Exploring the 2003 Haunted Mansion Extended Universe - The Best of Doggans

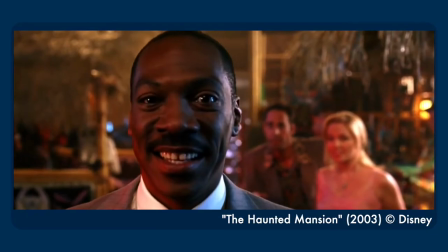He's late coming home on his own anniversary because he's working on the business he shares with his wife, so,
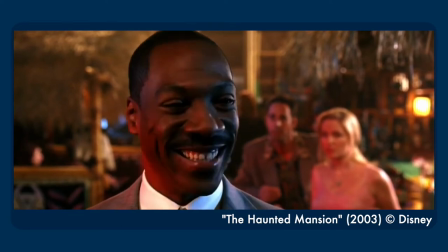you know, a simple phone call would have taken care of everything, but instead he makes up for it by taking the family to the lake, and then he learns not to take even small detours. Like, he learns that doing any work for the business is bad, I guess. And he learns to keep trying, I guess.
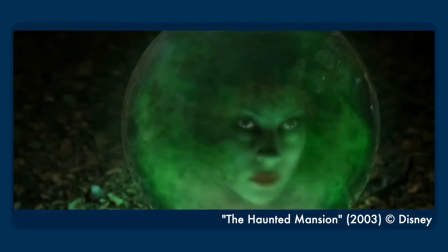I tried, I failed! Try again.
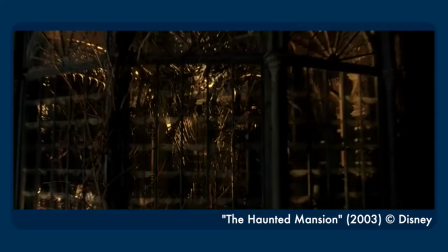Okay, he learns that the only thing that breaks haunted glass is a car, for some reason. I get that it's, you know, metaphor for putting his family ahead of his belongings, but that wasn't even, like, a big character flaw of his.
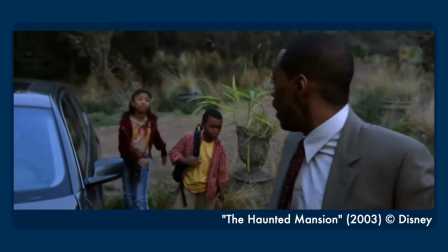It was just, like, a little moment early on.
Hey, Megan, don't slam the door like that. It's very sensitive.
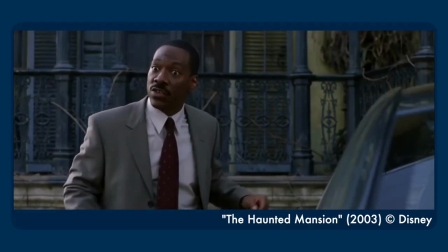It's a car, Dad. Ah! It's not just a car. It's a very delicate piece of machinery.
And it's such a minuscule thread of this thing that doesn't tie into the themes relevant to the mansion's story. Unless it's going for a theme of, like, letting go of earthly possessions, but it doesn't tie that super well when even the ghosts don't let go of earthly possessions.
You can't take it with you. The hell I can't!
But then at the same time, there are some faithful representations of sequences from the attraction.
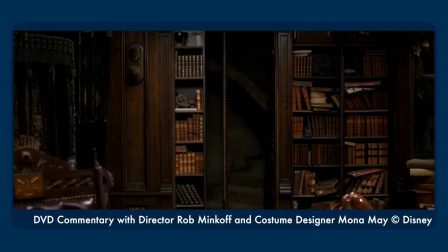Eddie finds most of them behind a stereotypical secret passage. There's always a sliding bookcase, you know, a trapdoor, a secret passage.
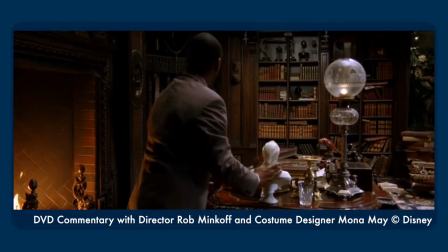I think it's just an homage to every, you know, haunted house movie that's been made, ever. Perfect metaphor for the movie as a whole, really. The good Haunted Mansion stuff is hidden away in there, you just gotta look for it behind the bland, cliche movie.
The butler did it? You gotta be kidding me.
And don't get me wrong, The Ride is not above using horror tropes and cliches as well. But at least it presents the novelty of seeing them happen right in front of your face. Seeing cliches that aren't from The Ride happen in the movie just makes me wonder, why am I watching this movie instead of the hundreds of others I've seen this scene in?
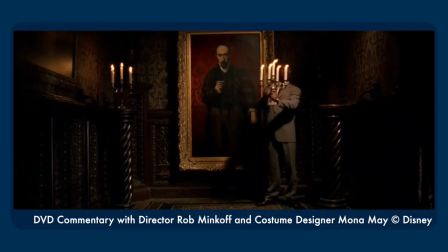This scene actually was not shot in the original photography. It was something that we added after we had cut the movie together.
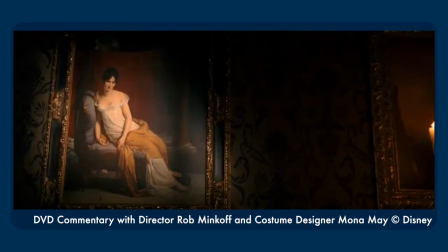We realized that somehow Eddie was missing through part of the movie.
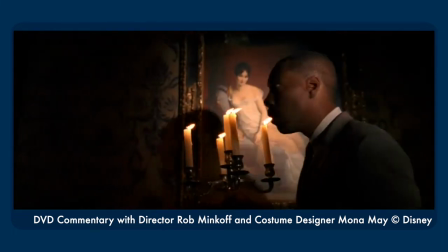So we surprisingly created the set, which was really the closest homage we paid to the ride.
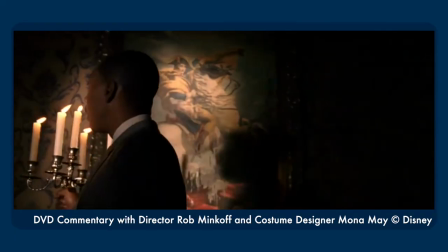It's very much out of the ride at Disneyland. And it wasn't really there in the original conception of the movie. So it's there because they needed scenes with Eddie Murphy, but they didn't come up organically in the story. Both Eddie Murphy and the iconography of the Haunted Mansion are largely superfluous in the Haunted Mansion movie.
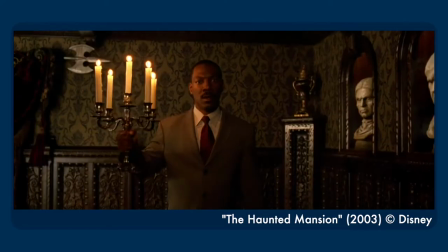So when your most faithful translation of attraction scene to movie scene is only there because they realize the plot didn't give their alleged main character anything to do,
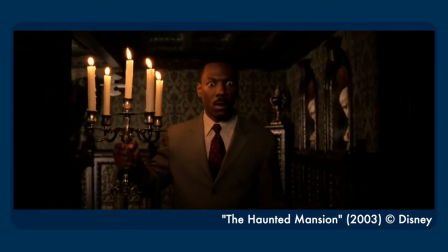that's a sign that your movie's problems go deeper than just it's not doing enough from the ride. A better execution of the mansion fan service might have made more mansion nerds enjoy the film, but that alone wouldn't have made it resonate with a wider audience. The success of the first Pirates movie eclipsed the popularity of the source material in popular culture. Yes, it happened to be a good Pirates adaptation, but it was also just a fun movie people liked, even if they had never heard of the ride. And I don't know what could have been changed to make this movie appeal to a wider audience, because nobody knows anything, but there were real easy ways to make this appeal more to mansion fans at the very least, like leaving the mansion haunted at the end, for one.
Bye-bye.
That feels like a change that was made in effort to appeal to a wider audience, but it didn't really work. Some of the fan service is effective, and some just comes so close but doesn't quite get there.
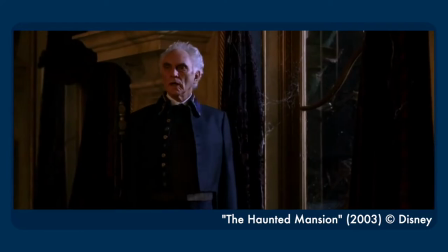The storm has flooded the road. I'm afraid there will be no leaving the mansion tonight. I'm afraid there's no other way.
Just say there's no turning back now! You're dancing around it, just say it!
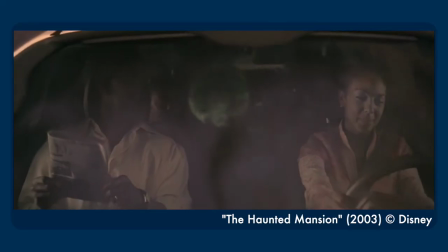Even after the misguided ending, the movie ends with botched fan service by having Leota and the bus in the car, because it's not like there are any prominent characters in the mansion specifically associated with hitchhiking you could have used here.